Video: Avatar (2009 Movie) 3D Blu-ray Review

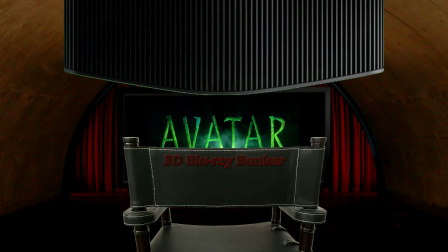0:04 Hello and welcome to the 3D Blu-ray Bunker.
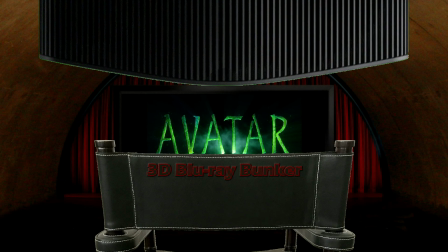0:07 This is a place for us die-hard fans of 3D where we exclusively look at 3D Blu-rays, not to review the film, but to almost entirely focus on the quality of the 3D on offer,
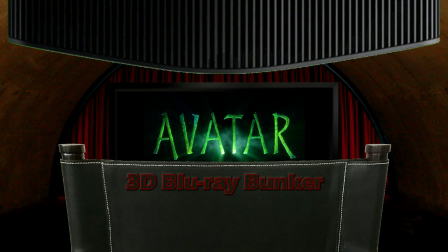0:15 with just a short comment at the end about the film itself. And today we're looking at the most celebrated 3D film of them all.
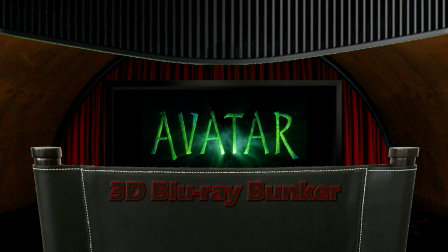0:21 It feels like Avatar has a towering presence over 3D that will possibly never be surpassed.
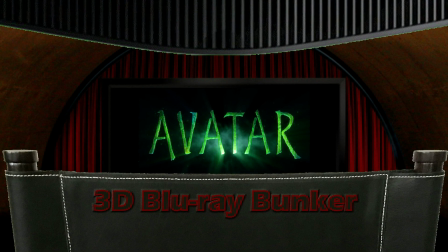0:26 Until it came along, I think the most famous 3D film was probably House of Wax from 1953,
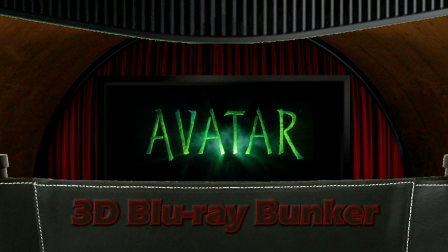0:32 and whilst Avatar's decade-long reign as the all-time highest grossing film was eventually ended by a Marvel superhero film that had a 3D release,
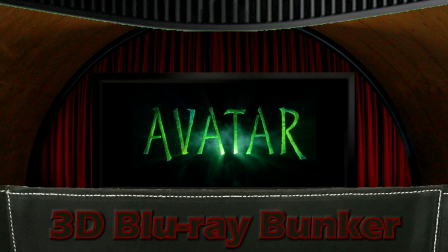0:40 I think the association that Avatar has with 3D is immeasurably stronger than the one that Avengers Endgame has.
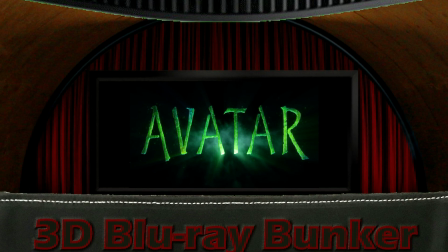0:47 3D had been sort of soldiering on with a few releases bubbling away prior to Avatar,
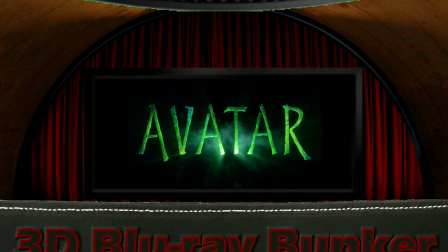0:51 but it was James Cameron's film that really exploded the popularity of 3D by a gigantic factor, doing it on a budget way beyond anything previously seen,
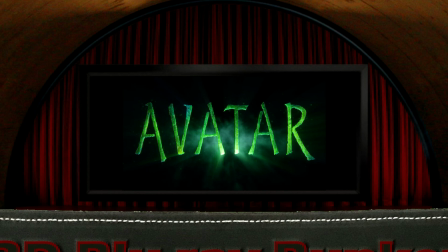0:59 and with that incredible success that redefined what box office ambitions could be, and it made it feel, for just a little while, like 3D really was the future of cinema.
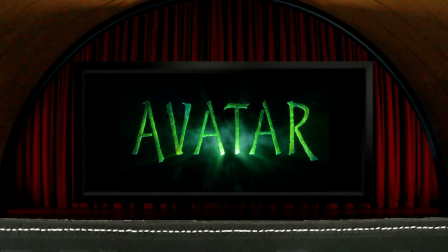1:08 The release of Avatar also happened at a time when the electronics industry was ready to unleash and heavily promote domestic 3D displays,
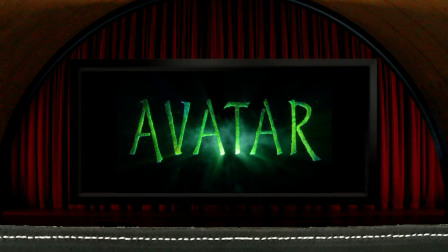1:16 and the then fairly recently launched Blu-ray was capable of carrying 3D,
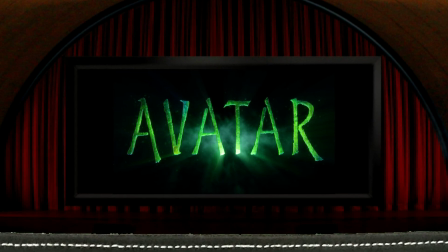1:20 so I think it's fair to say that if Avatar hadn't been the success that it was, we'd currently only have a tiny fraction of the 3D Blu-rays in our collections.
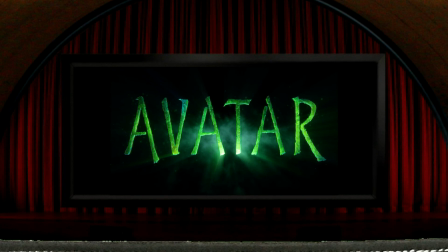1:28 If you do a search on pretty much any random list of all-time top 10 or top 5 3D films, the chances are that Avatar will not only be on the list, but it'll probably be at the top of it. And that's pretty incredible, really. However much James Cameron conceived and created the film with 3D at its core, it's impressive how the association of Avatar with 3D is so baked in. There seems to be this collective feeling that in more ways than one, Avatar is 3D. When I saw it at the cinema, the aspect ratio was 2.39 to 1, but here, at Cameron's own request, it's 1.78 to 1, or 16 by 9, so the same shape as a TV, and the reframing here from 2.39 to 1 does mean more image at the top and bottom of the screen, rather than the sides being chopped off, and I fully understand why loads of people will prefer this, as it means no black bars at the top and bottom, although for those of us who project onto a 2.4 to 1 fixed frame screen, it's maybe not quite so satisfying. The correct aspect ratio should obviously always be the main thing, and I've sort of lost track of what that is for Avatar.
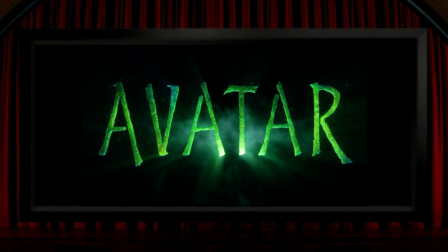2:31 I don't see how he could compose the film for both 2.39 to 1 and 1.78 to 1, because one or both of those is surely going to be some sort of compromise. In fairness though, I didn't really think this version looked obviously compositionally wrong. As well as tinkering with the shape of his films, Cameron's also had a history of tinkering with running times,
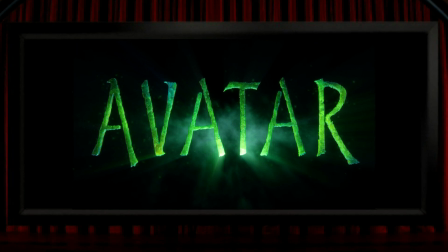2:50 and there are two longer versions of Avatar, although annoyingly neither of those are available in 3D.
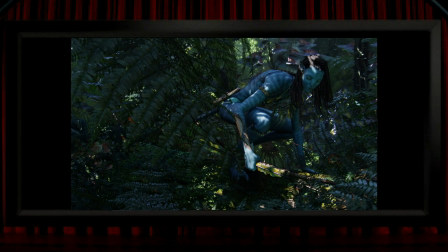2:56 Anyway, as everyone will tell you, Avatar has some incredible 3D. Starting with the good stuff then, I think the most obvious way that the film shines is the world of Pandora with its rich and colourful flora and fauna. I've often mentioned how vegetation can look so good in 3D.
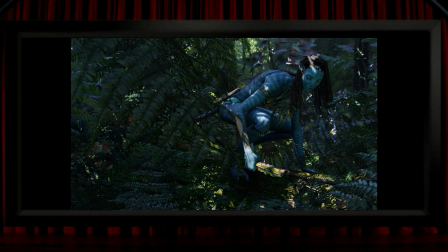3:13 It's something I first noticed when I started taking 3D photographs when I was a kid, and I'm going to make a guess here that maybe Cameron did the same thing. Okay, I'm partly saying that to grasp at some sort of reason to compare myself to James Cameron, but I genuinely think that is possible, and I'm certain that it's not a coincidence that he designed Pandora to be filled with plant life,
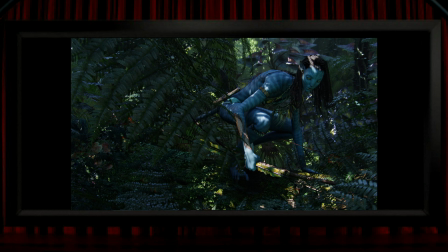3:33 as it looks so good in 3D with multiple layers of foliage all occupying space in a way that you can make total sense of.
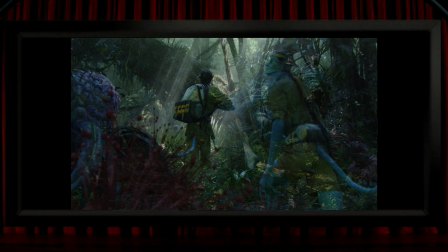3:39 Look at any of these scenes in 3D and then close one eye and the leaves are just a mess of shapes without much meaning, so shot after shot in the Pandora jungle is full of depth, as well as gentle pop, like moving through this scene here, and the red plant in the lower left comes right out of the screen whilst the rest of the image stretches deep into it. There's this column of vines running alongside the track that they're on, which is superb 3D composition, and it all looks to me pretty clearly designed to look fantastic in 3D.